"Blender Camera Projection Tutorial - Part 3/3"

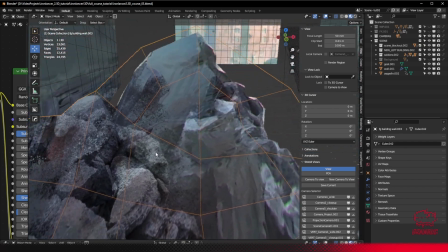[4:13]
So again, if the camera kind of moves around, there's a bit of that depth to it. It's not just a flat face.
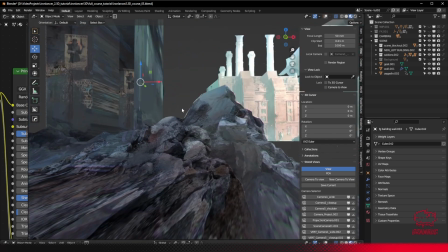[4:20]
You can see here, it's not going to fool anyone for very long if they start really looking closely.
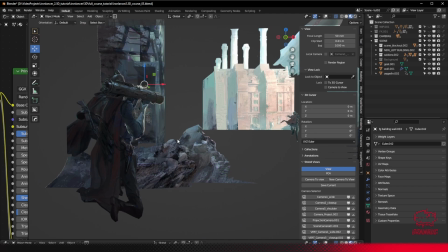[4:25]
But for the kind of effects we're looking for, it's going to be pretty compelling. Here's all our main characters and all our main elements. We have our goat, obviously.
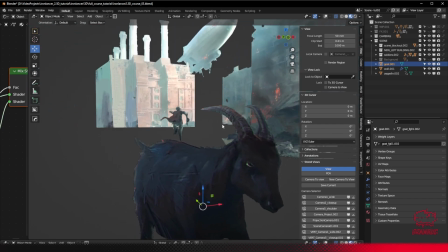[4:34]
Nothing particularly complicated about this character, but doing his job. And that's the majority of the scene.
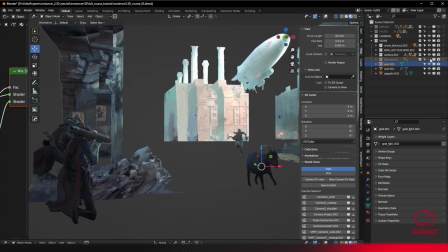[4:43]
So if I just kind of turn on the background again, and then
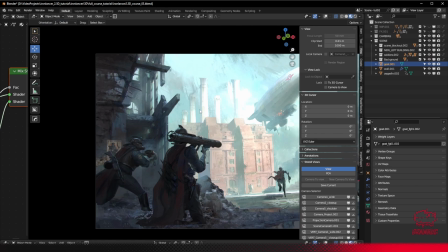[4:50]
zoom out, again, still quite messy, but from the camera's point of view, things are now starting to look pretty good.
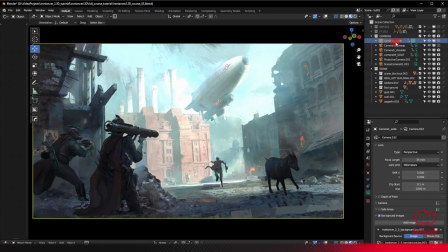[4:57]
If I select our camera, which I believe I've set up this one to be our camera, Let's make this our 3D view to the side.
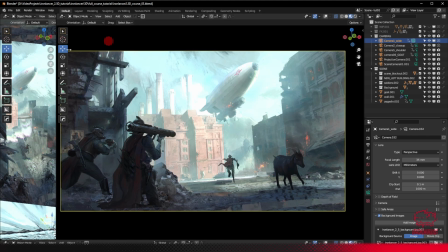[5:06]
Just get a cheeky little perspective view in here, maybe. Solid.
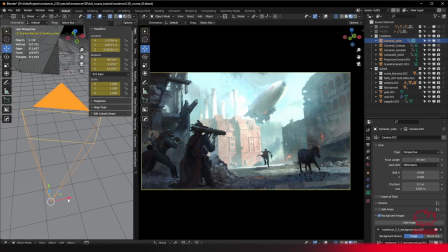[5:11]
Yeah, there's our camera. If I just move this around, there you go.
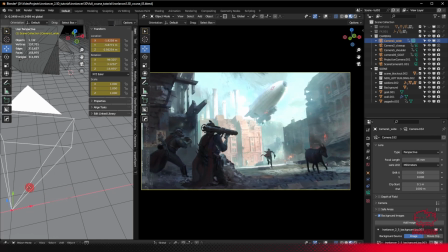[5:19]
Now you can kind of see exactly the kind of effects we're able to get here.
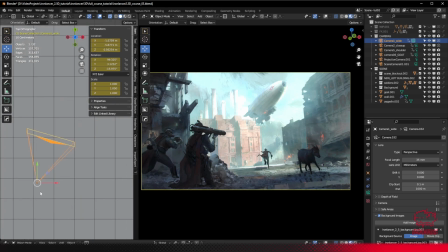[5:24]
Very happy with that. Let's zoom on this for a second and take it for a ride. Look at that.
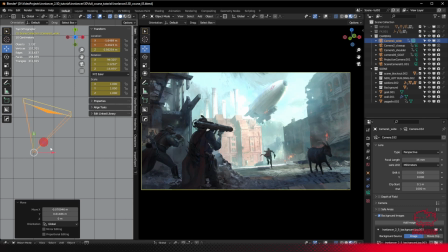[5:33]
Hard to believe we started all this from a very simple, just 2D image in Photoshop.
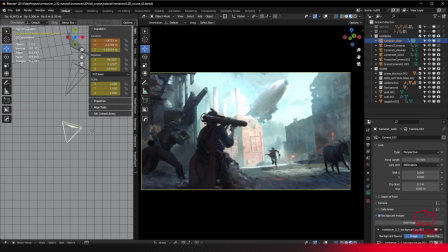[5:38]
And now we can kind of scoot around and do all sorts of interesting things.
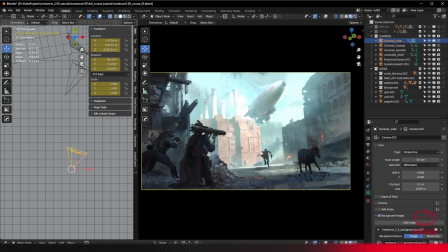[5:44]
So some of those interesting things will be doing things like animation. So if I think, for example, on this one, yes, we've added a little bit of camera animation here. You can see the characters animating as well, which I'll talk a little bit about in a second, but this is what we're doing here.
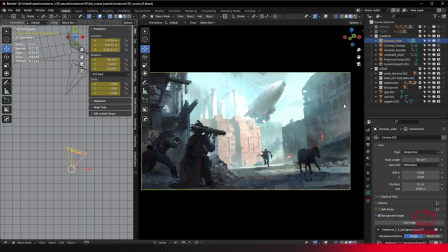[5:59]
And as well as that, because we now have a scene that we can place cameras in, even though our original concept is just from this point of view, we're not limited to that. So if you see, I've created a few other cameras here. So let's just, let's have fun with these.
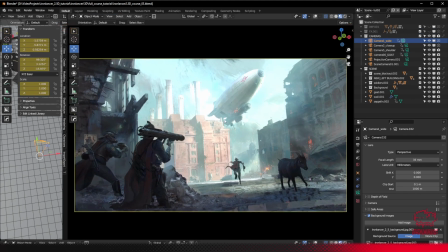[6:14]
I'm just going to make things a little bit more obvious. If I move around, let's look at one of the other cameras.
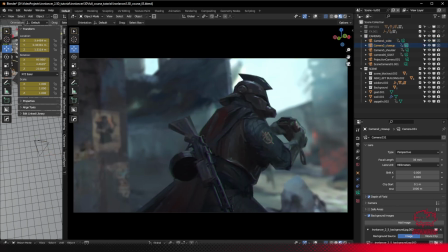[6:20]
Here we go. I've created more cameras, put some keyframes on.
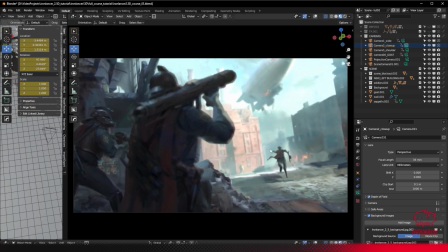[6:25]
You can see the animation. You can see the camera tracks, focus pulling from him into the background. And I said, now we have a little set, like a movie set, and we can just place cameras around and start doing
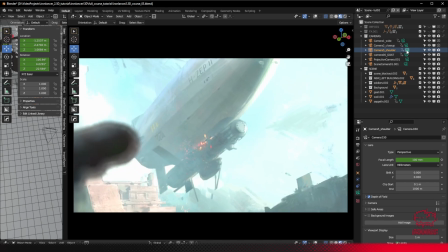[6:40]
interesting little shots like this, you know, kind of like that final moment where he's locked onto the target and that Zeppelin's like days are numbered.
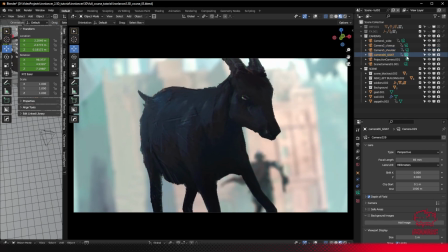[6:46]
I think I even have a little goat close up here somewhere. There we go. Goat close up, you know, for a bit of drama.
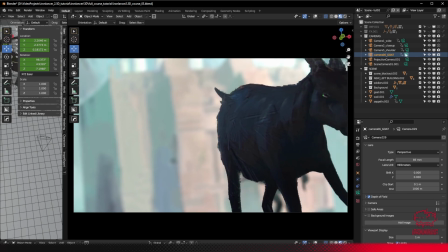[6:53]
All the goat fans. And that's it really.
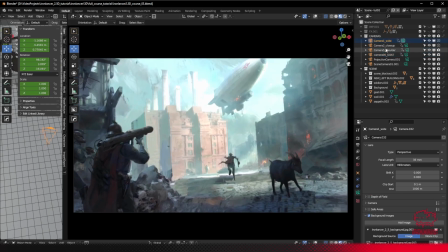[6:58]
So we have our kind of wide establishing shot,
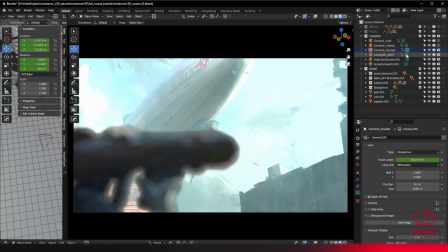[6:59]
and then we can cut into various different other shots for moments of drama and goat-based tension.
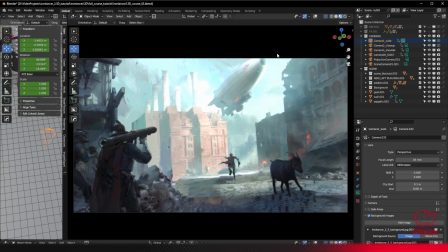[7:11]
We've got a lot of flexibility, and the illusion is holding together pretty well.
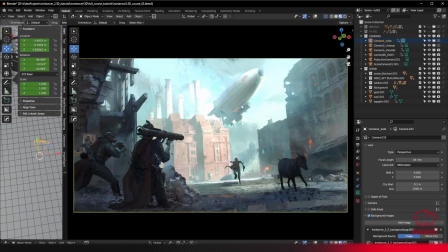[7:15]
So just to kind of go over some of the things we're doing here, let's pull out again.
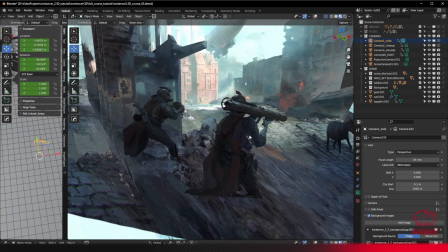[7:22]
If I focus in on our character here, and
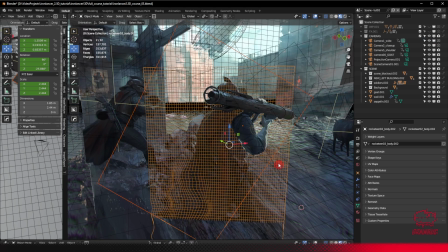[7:30]
can I get the bazooka and this guy? Yeah, here we go.
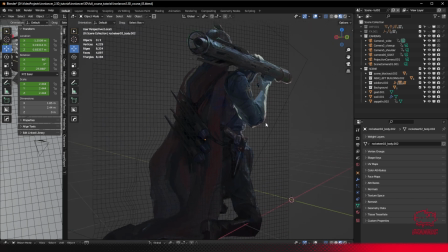[7:33]
So we'll just isolate them for a second, and you'll see here that I've got some animations going on here.
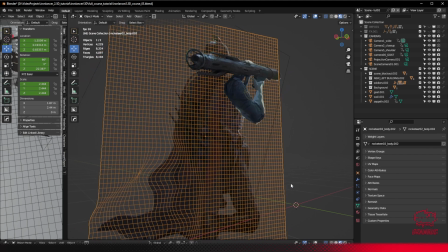[7:41]
We've got the cape waving, which I might go into a little bit of detail about, but there's a bit more kind of full explanation on that in the full course, but we can dive into it a little bit. And just some simple keyframe animation on the arms here.
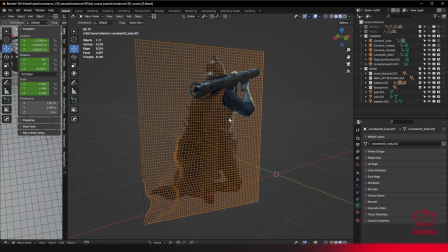[7:59]
Let's maybe have a little chat about a few like simple animation things, and that'll take us through to the next bit.
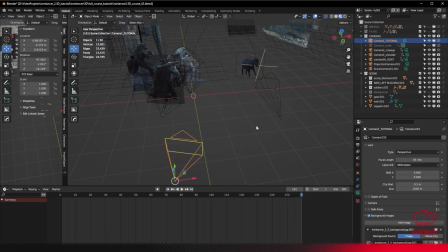[8:07]
Now we can maybe start having a little chat about some very simple animation techniques.
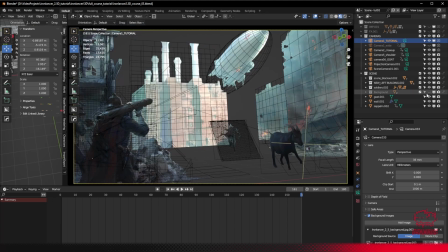[8:13]
So if I look in here, this is our camera view. I'm hiding the background just a moment, just to kind of simplify things a little bit.
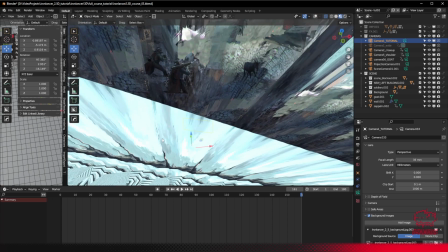[8:19]
But yeah, let's look at our camera.